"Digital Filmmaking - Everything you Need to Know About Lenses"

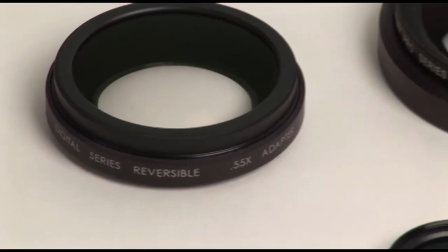Adapter is much smaller, it's lighter,
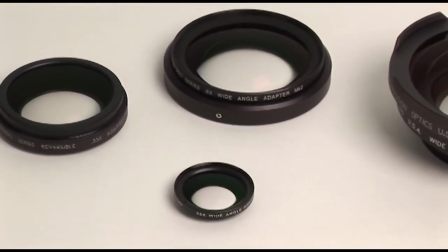very wide, minimally distorted field of view.
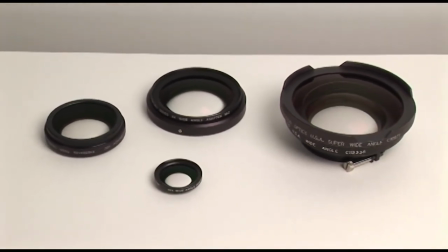A single element which relies on using the camera's
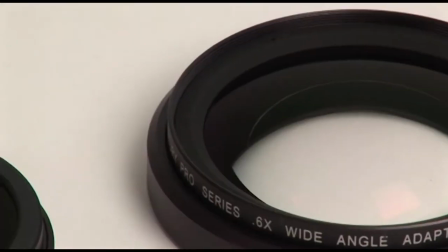zoom lens at full wide angle and in the macro mode to achieve sharp focus.
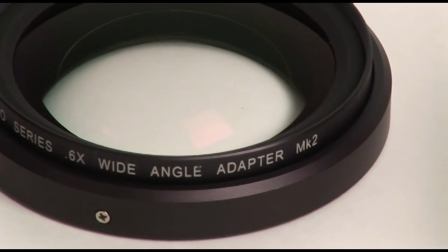So it is not a zoom through attachment. In practical fact, the cameras,
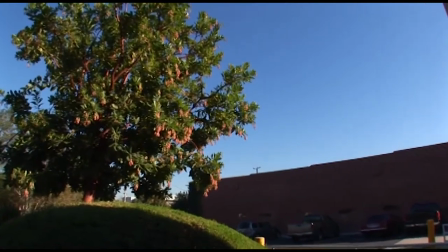many cameras' ability to autofocus or track focus in the manual mode
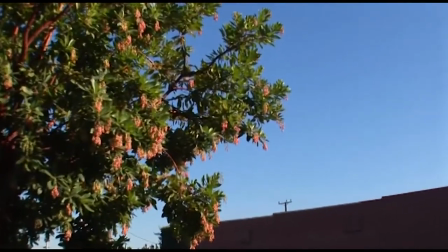will allow you to do small zooms or maybe even zoom through
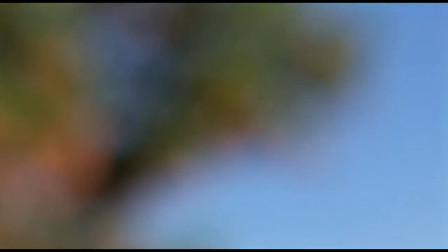as much as half of the lens's range before you lose the ability to hold focus.
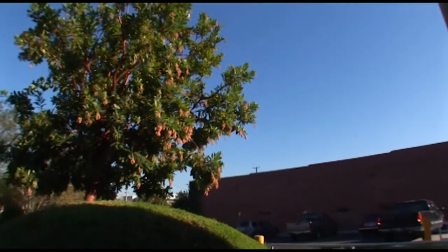But once again, this would only be in the autofocus mode, so we do not consider these to be zoom-through attachments.
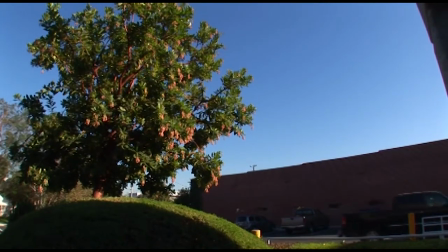They are a lightweight, compact,
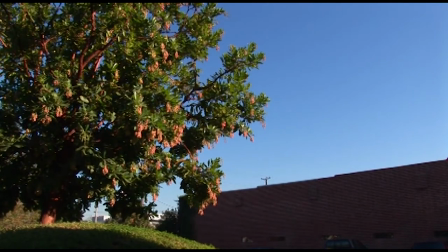cost-effective way to achieve a wider field of view than the camera lens alone.
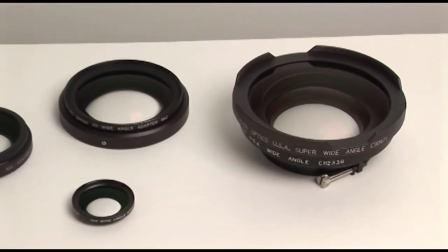Once again, we offer them in a complete range to fit cameras from as small as
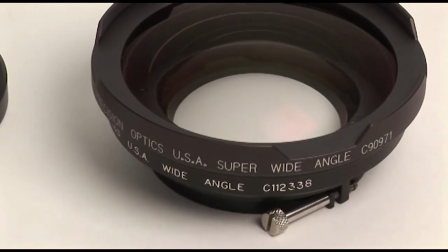37mm front threads up through full-size broadcast camera zoom lenses.
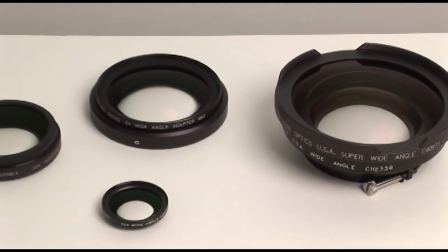Attachments are typically rated in some power that's a decimal or fraction,
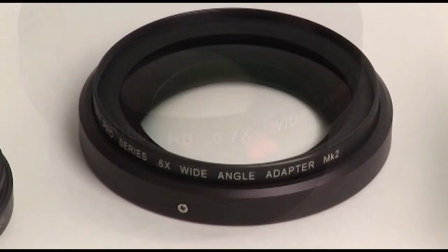.55, .6, .7. This refers to the power of the attachment.
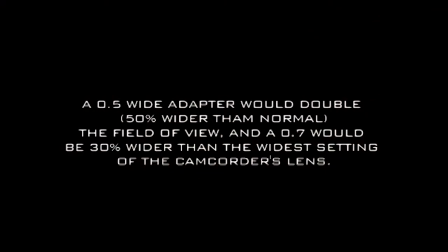So in simple terms, a .5 wide-angle adapter would double the field of view of the lens.
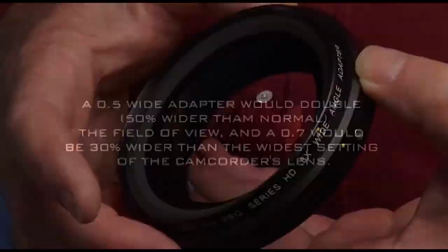A .7 would be 30% wider than the lens alone.
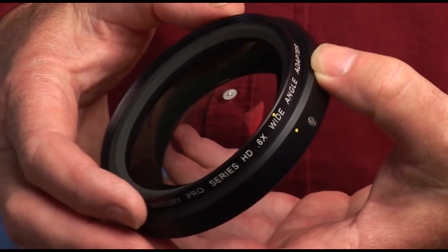Though optically it is a simple device, it needs to be executed well to perform well.
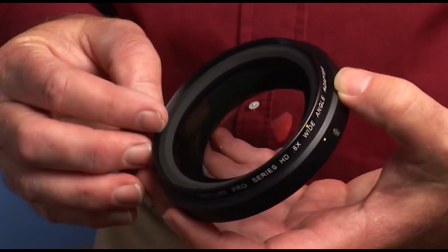The element has to be properly shaped. We use multi-layer coatings.
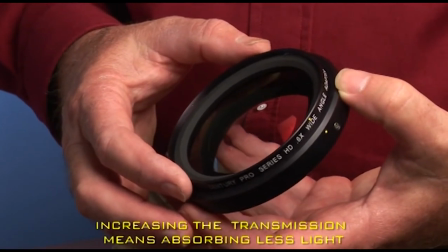In this case, the issue is not increasing the transmission because it's only a single element. the light loss would be minimal,
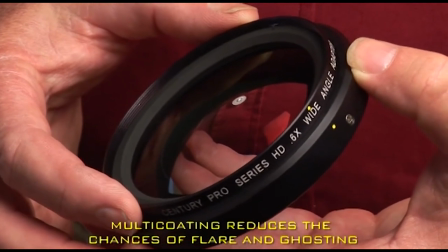but to reduce the chance of surface reflections, flare, and ghosting.
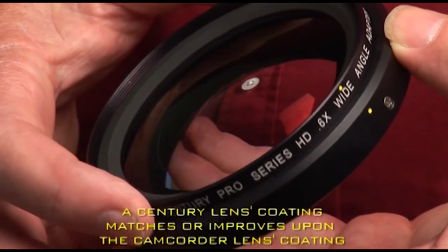That is one of the key reasons why high-quality,
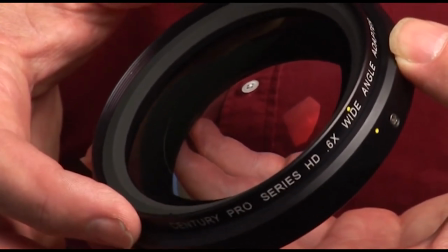multi-coated elements are very important, whether it be in a filter or in a wide-angle adapter.
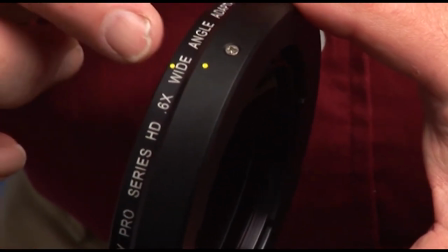High-quality aluminum alloy housing, it's again the yellow dots that are used to line up the bayonet system for mounting,
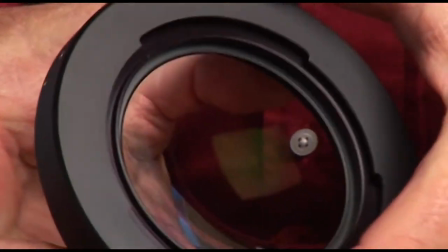and the bayonet lock ring itself with the cutouts, which then simply rotated to lock on the camera.
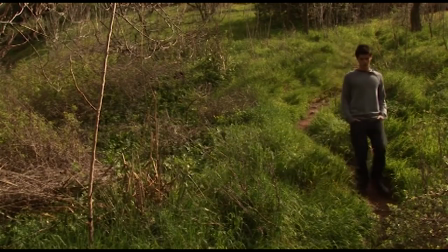Wide angle lenses also exaggerate perspective and motion.
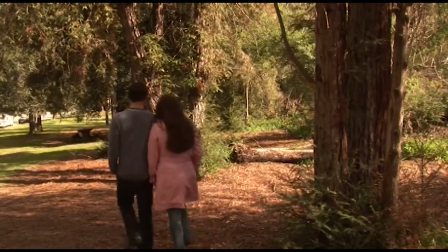If the subject moves close to the lens, the speed of movement is exaggerated as they pass the lens and recede.
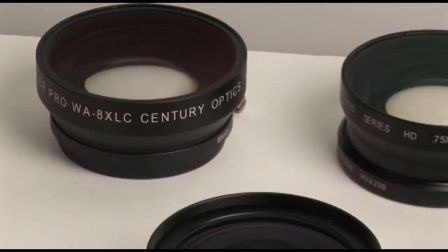The most difficult thing in designing a zoom lens that has significant range to it, a 10x, 12x,
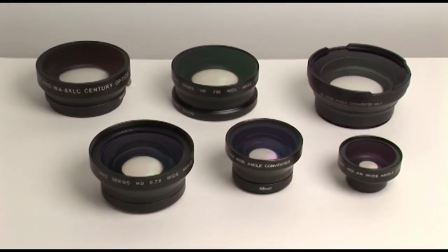15x, 20x lens, is designing the wide angle.
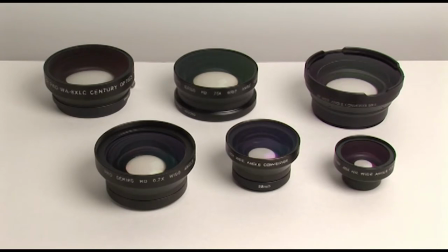A wide angle typically results in a zoom lens becoming larger, heavier, and more expensive.
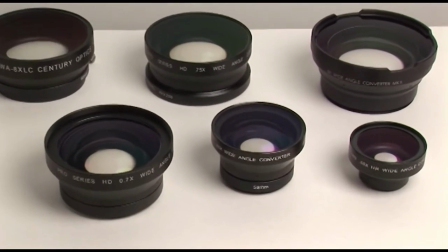For that reason, the camcorders, which feature a built-in non-interchangeable lens,
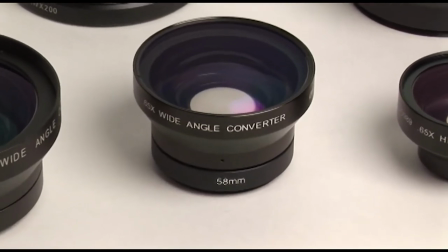typically are not as wide as the user would like in many instances.
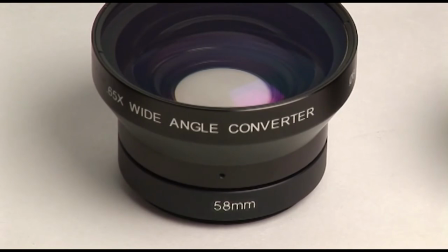The best solution to that problem is a wide-angle converter.
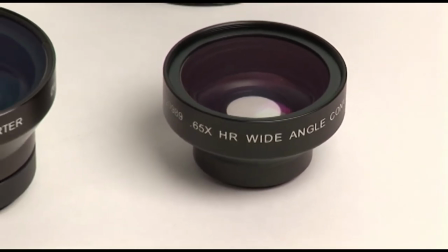The converter maintains the infinity focus of the original camera lens,
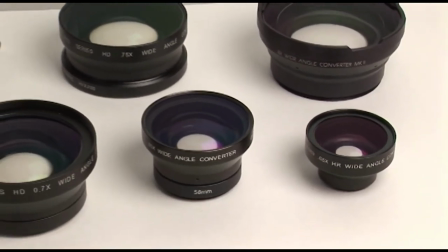allows the lens to be used normally through its full zoom range,
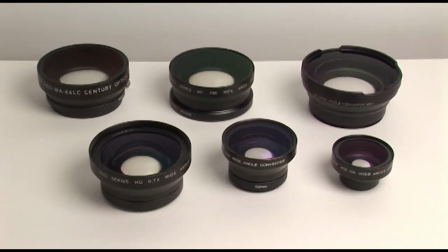but results in a wider angle of view.